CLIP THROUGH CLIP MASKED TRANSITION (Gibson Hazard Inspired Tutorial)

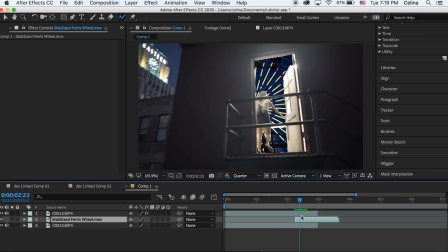Now what we're going to do is we're going to command D to duplicate that ferris wheel and we're going to bring it up to the very top line and then we're going to delete the beginning part until the last opacity keyframe that went all the way to 100%. Now we can go back to our second layer with our rotor brush clip and then we're going to
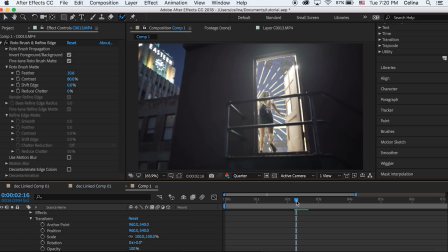adjust the scale and you can adjust the position if you want so that it zooms into the door. So we're going to go to the beginning and press the keyframe button for scale and position and then we can go right where this clip meets the full ferris wheel clip
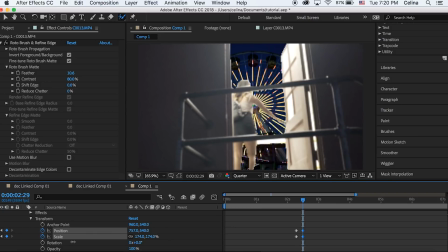and then scale in towards the door so it looks like it's zooming into the door and also adjust the position so now
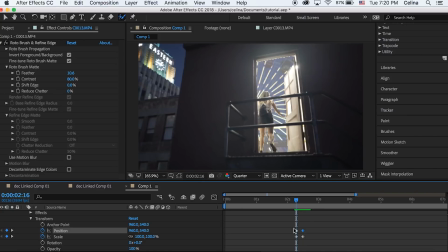if we zoom in it goes kind of slow so you can bring the keyframes closer
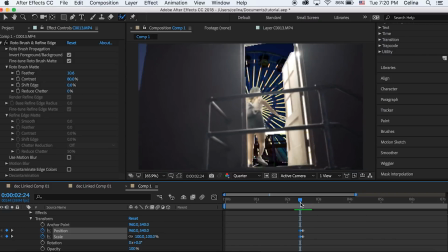together so it fades in and then zooms fast and you can kind of adjust the
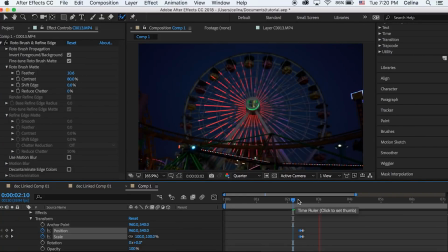keyframes to make it however fast you want um the faster you make the effect so The less noticeable your rotobrush mistakes are,
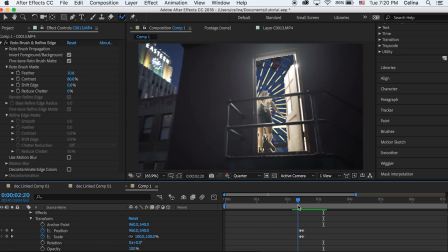but if you do make it perfect, it'd be pretty cool if you can make it a little bit of a slower transition.
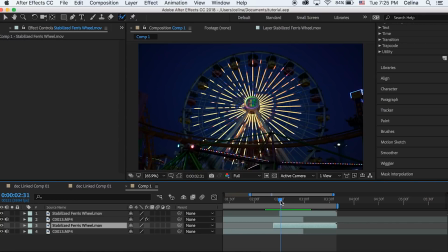So that's kind of it, but one thing that you can add is like a cool little like glitch right before the transition.
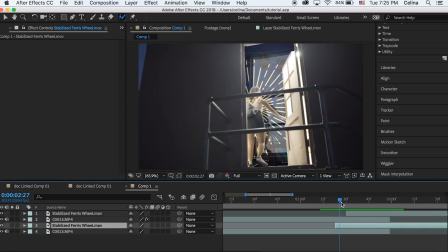So what you can do is go to your third video line with your ferris wheel and you can extend it out a little,
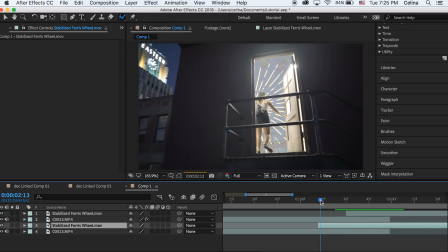but then create cuts within it. and so you can shorten it very shortly and then create spaces so that it kind of flashes in the beginning and then goes into
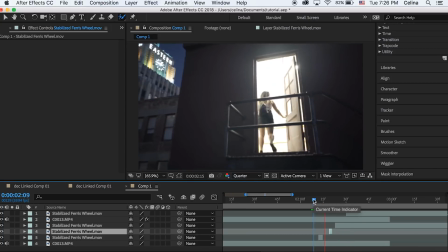the transition and you can definitely like really customize it like you can add some cool RGB glitch effects with this or
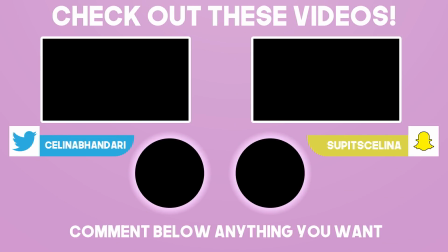I don't know make it super cool but yeah that's basically it I hope you guys enjoyed this video if you did please give it a thumbs up and subscribe for more videos and I'll see you guys in my next video bye guys